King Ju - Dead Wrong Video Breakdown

What's going on, good people? It's your boy Justin Woolen. I'm back with another video breakdown. And I know on the last episode I promised to do 365 six tucks joint, but I'm gonna do King Jew. I'm gonna let him jump the line because we just did dead wrong, and I'm getting a lot of positive feedback. So I want to break that down and show you how I did that video.
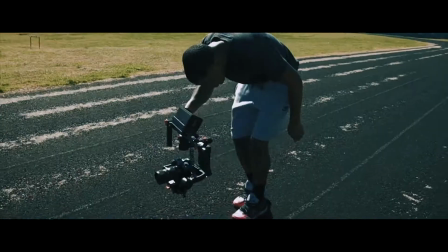Let's do it.
I can't stay.
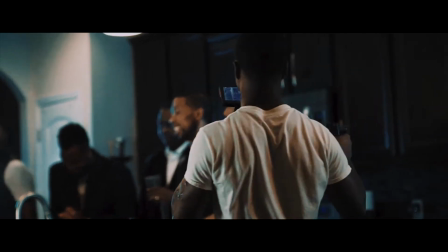It's tons of effects, it's a lot going on, but I will say it's a lot going on, but at the same time, it's not a lot going on.
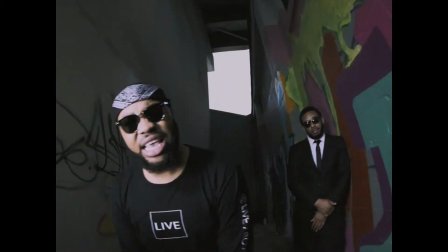It's a lot of scenes where I used the graffiti. Like once we got to the area and I saw the colorful graffiti,
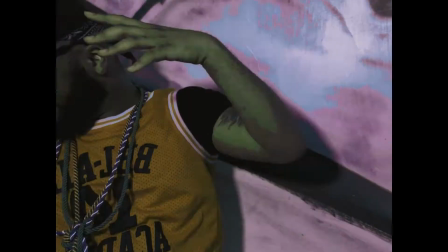I knew I was going to be doing color changes with the hue and everything because like it was just so colorful,
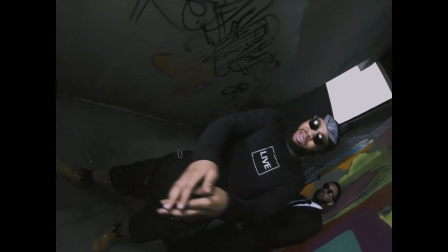and I wanted to play off that. I tried to set the pace for like this clockwise transition, so I threw that in there a couple times as well.
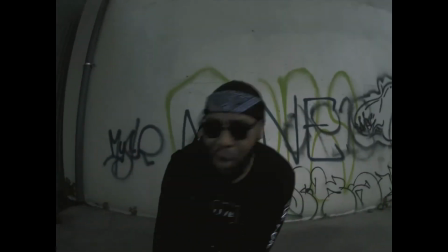The slow motion was actually a mistake. The fast motion sync, whatever you want to call it, you're supposed to speed the song up,
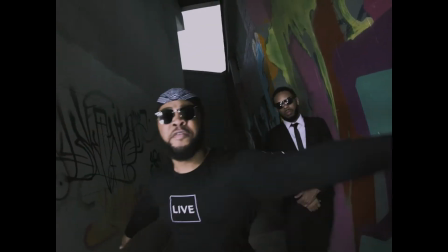slow the song down by 50% and shooting 24 frames per second,
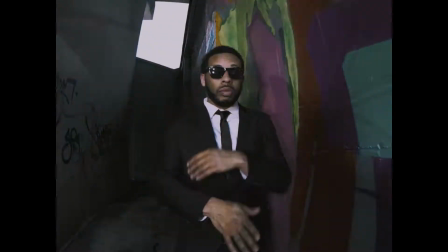and then go when you in post speed the footage up to 200%, whatever. But I actually shot 60 because I really don't shoot 23 frames unless it's like an interview or something that's straight talking, because I always want to have that option to do slow mo. I rarely do it unless it's an interview.
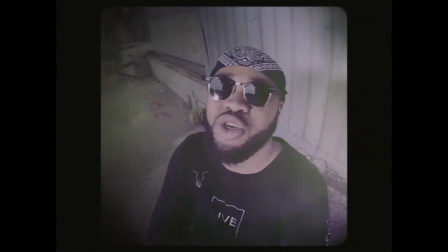That's the only when I know I'm 100% not using slow motion.
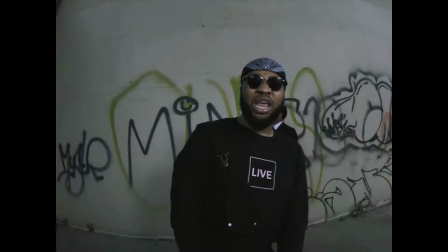Like there's no reason for slow motion whatsoever. Otherwise, I pretty much use it.
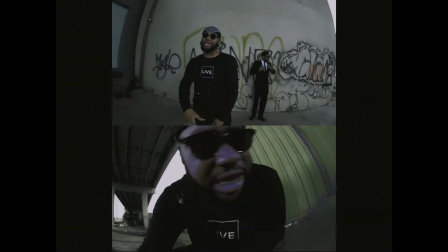You know what I'm saying? I did the split screen because the goal of the effects, I wanted to mix the old school with the new school.
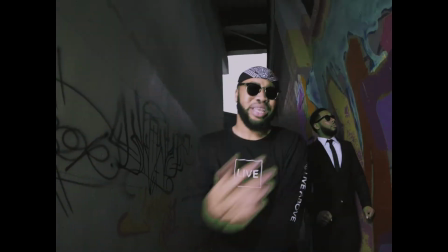So you see the 4x3 crop. It looks very old school.
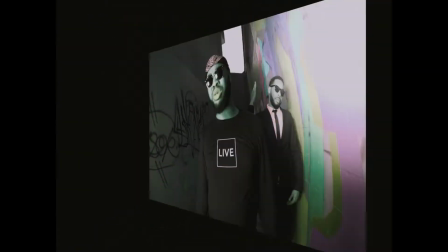We used the fisheye lens, Canon 8-15, Canon L lens, L series, whatever.
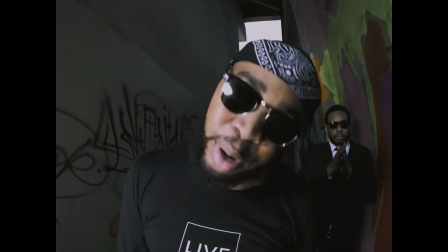We used that. I wanted like an old school feel, but I didn't want the editing all the way old school. I wasn't gonna run it old school the whole joint. You know what I'm saying? I wanted to mix my style in it and give you that 90s feel.
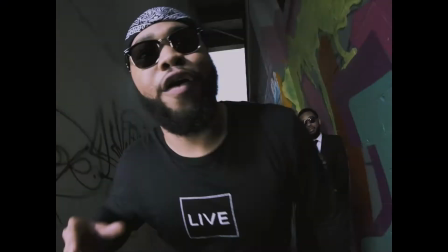I don't know what to call it. It's like this little scale thing where you just got scales stacked up on each other.
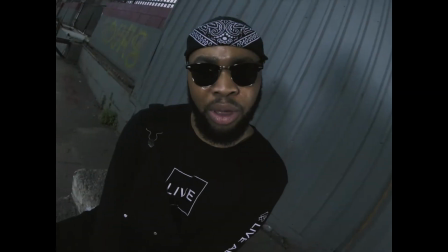Like I got I have it at 190, 80, 70, 60, all the way down to like, I don't know, maybe 50 or 40, I don't know, 10, I don't know if I went that low. And I do it like, so it go down and then it go back up.
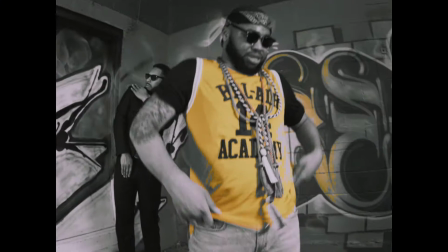You know what I'm saying? I did that a couple times. That's really my favorite effect. I love to do that. Then I used the ghost effects, which in my opinion is like more new school.
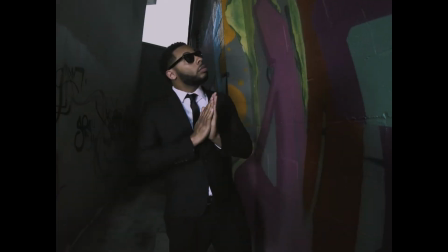Then I did the flip. I felt like the flip would go. That's old school and new to me.
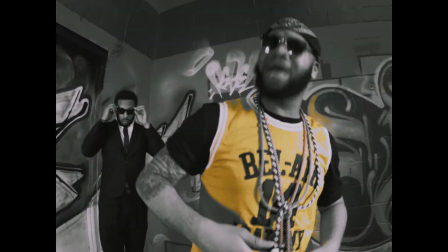That's like both. You know what I'm saying? And it makes it look like you did a lot. Like if you flip it, like it was one scene. I think he said you can't see me.
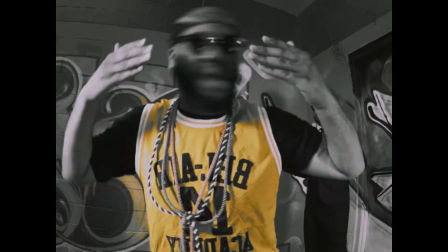He just shaking his head left and right. Every 2 frames, I'm flipping it. I even flipped it like 180. So it's like him up here, then it's him down here, and I just flipping it.
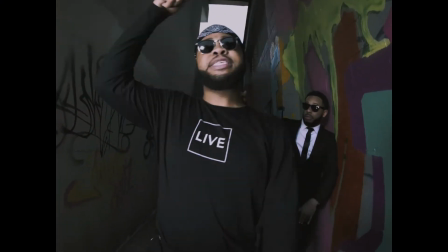It makes it look like it's a lot going on, but it was so simple. So as far as the concept, I really wanted it to have like a New York vibe.
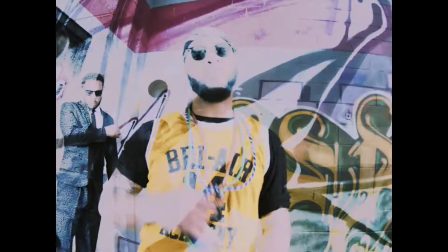So the Everybody Hates Chris, they had their little house, and it was like you come outside.
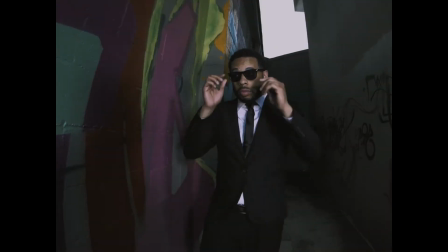You know what I'm saying? I got in my head. I was like, people be like, don't worry so much about the money, just use your mind.
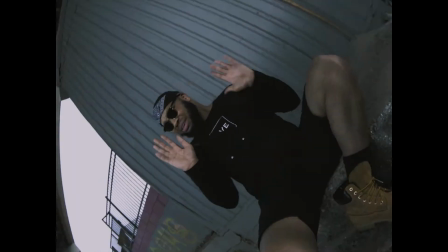So I'm using my mind. I'm like, okay, let me bring it down a level. The song is dedicated to Biggie. You know what I'm saying? It's like paying homage to Biggie. So I was like, we just get a crown and a throne. Couldn't even get that. You know what I'm saying? That's how tight the budget was. We broke.
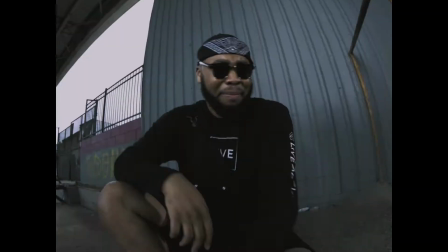And that's why I decided to use the wide angle lens, which helped a lot with the vibe.
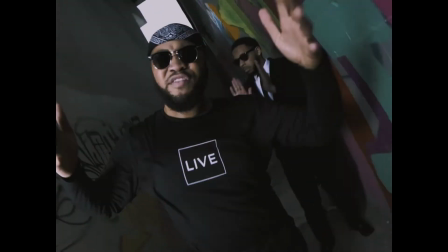You know what I'm saying? Instead of using a regular lens. I think I used like 3 different lenses though.
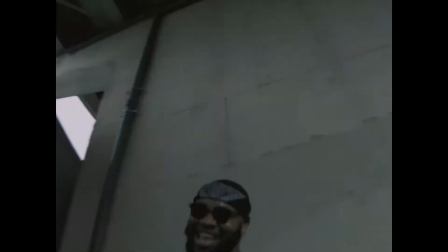But the main lens you see is the fisheye 8-15. So since we couldn't do anything New York wise, we just chose like an area with a bunch of graffiti. Unfortunately, I couldn't find the area. I feel like it's somewhere in Nashville that has like a mural, some graffiti of B.I.G. And I'm gonna be upset the day I see it because he would have did that whole video in front of that.